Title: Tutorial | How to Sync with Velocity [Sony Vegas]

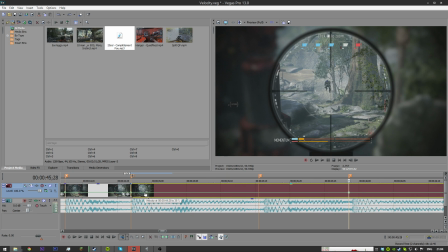12:13 So, we can bring down the velocity to 38, and this one to 38 as well. And we're going to do a little sync of movement for this. Like, that much. We can even put it to 31 because it's just such a short time.
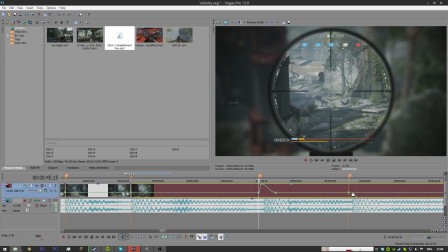12:35 As you can see, that looks beautiful, how it just sort of slides forward. And then we're going to repeat the same thing we've been doing since the start. This sort of nice pattern and fast fade.
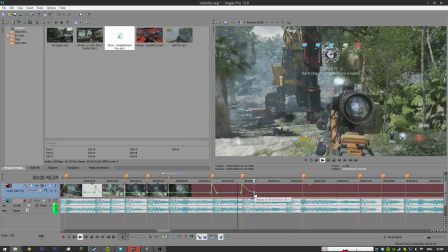12:51 Can bring down the speed a little bit more to make it more of a start-stop motion.
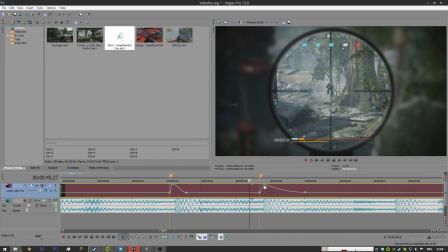12:57 Extend it maybe. Bring down the actual velocity speed. It's all about tweaking this.
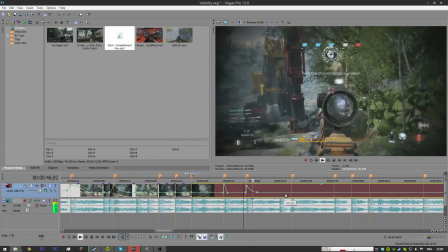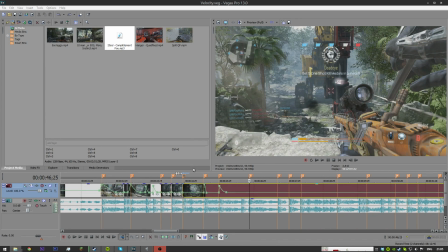13:07 So now what I'm going to do is I'm going to move on to the sort of movement part of syncing.
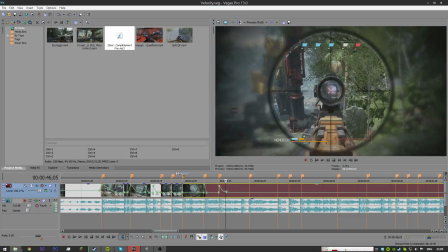13:11 It's very similar, but you kind of have to be more harsh with it to really make it stand out.
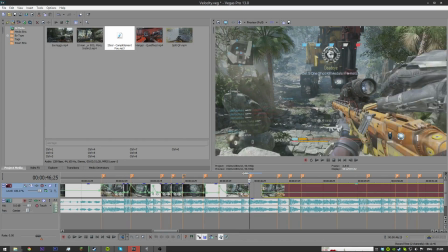13:18 So like I said, let's move on to a point of movement. Normally I wouldn't do this in an actual edit.
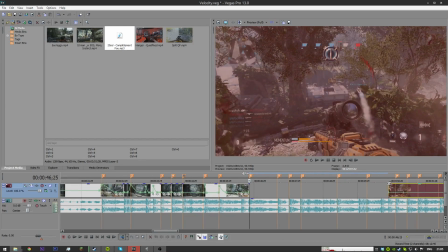13:25 I would actually transition in a different way, but we're just going to crossfade.
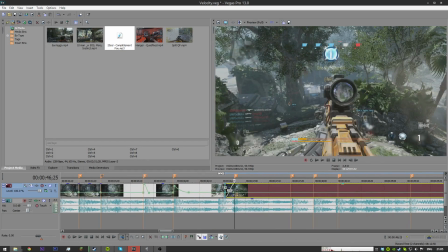13:33 It's just simple.
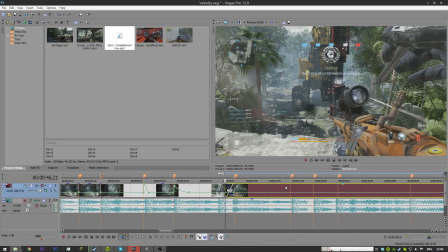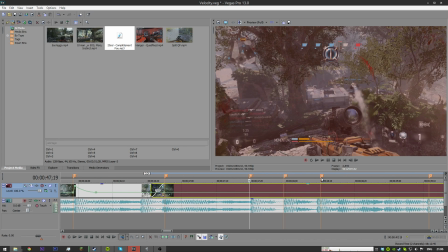13:39 So again, we have these nice little triple beat going here. We're going to do the same thing. And like I said before, the difference in speed is very important when it comes to effective movement syncing. So let's actually go down to 31 in this.
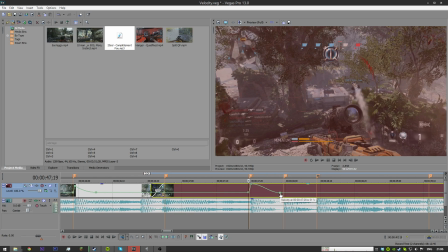14:00 But not use fast fade, because the longer it's above 31, the better.
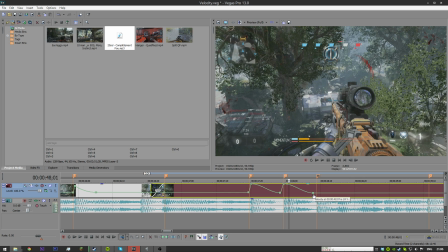14:07 For the FPS reasons, of course. And about here, a few frames before, 31.
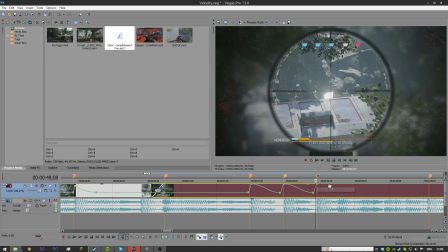14:12 And again, up here. And let's bring it out a little bit longer, 38. And we might fast fade this one.
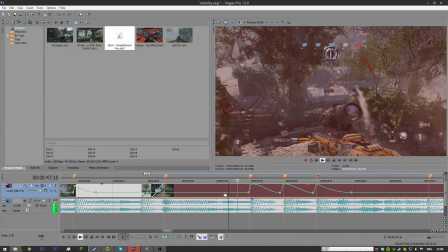14:26 There's actually a double B here. Dun, dun, dun. Dun dun dun tsh.
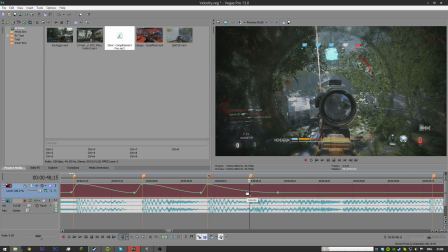14:32 This here. I'm gonna mark this one as well. And we're actually gonna sync this again so it makes it look like the shot is synced as well.
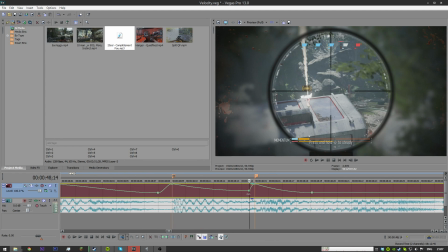14:40 And in fact, we didn't actually have to do anything. However, do note, when you cut fast fades in the middle,
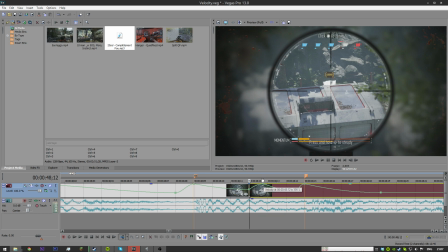14:46 it creates another fast fade on the other side, which, when you go up, doesn't look as nice. So change that to slow or linear, whatever you want. So let's have a look at this.
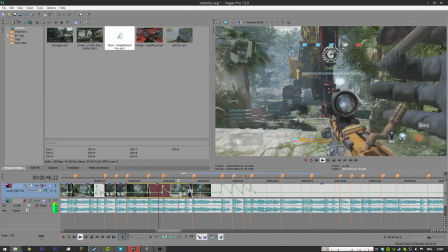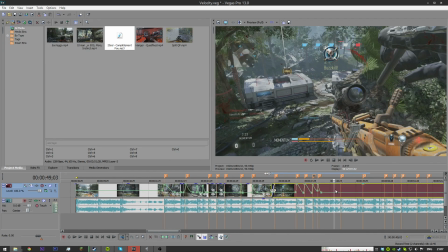15:09 Nice. And I think I'm going to move on to the last little technique that I use.
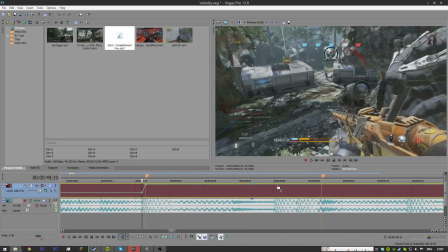15:16 Let's speed this up. And we'll go sort of in the center.
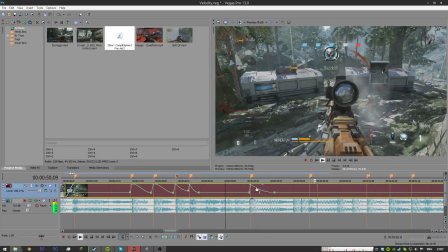15:24 So, as you can see, there's another shot here, not too long after.
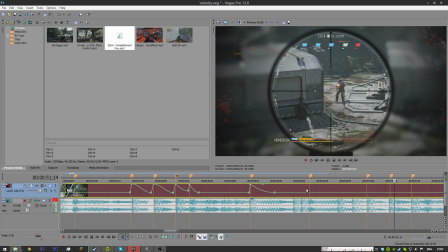15:32 It's just because we're at a slow speed. It's actually quite close to this sync point.
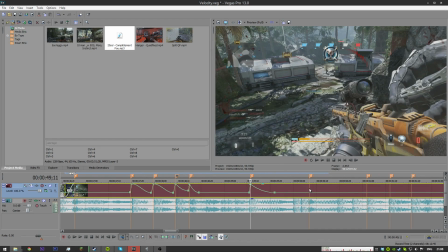15:37 And we can actually use this to our advantage because we have two quite separated beats.
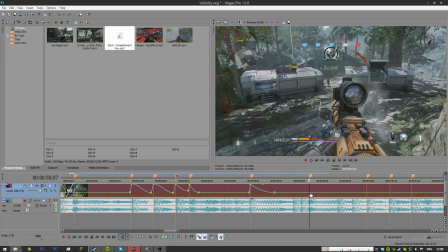15:43 And what we can do is we can do a U-shape type sync here. So we can bring this up to 100.
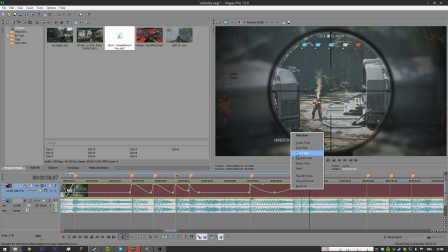15:51 And we can change this to a slow fade.
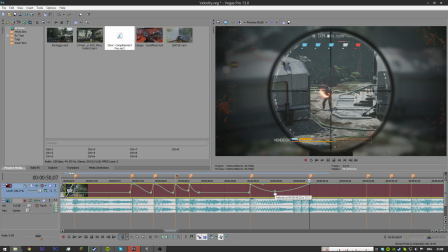15:55 And then we'll just move the speed so it actually hits on the beat. And then, as usual, we'll bring it down and fast fade. Actually, I don't think I'll need to run preview.
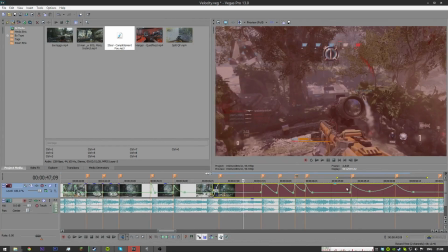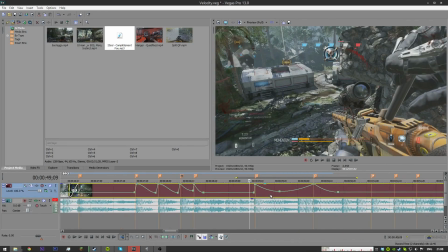16:17 Very effective, and it kind of looks nice to look at.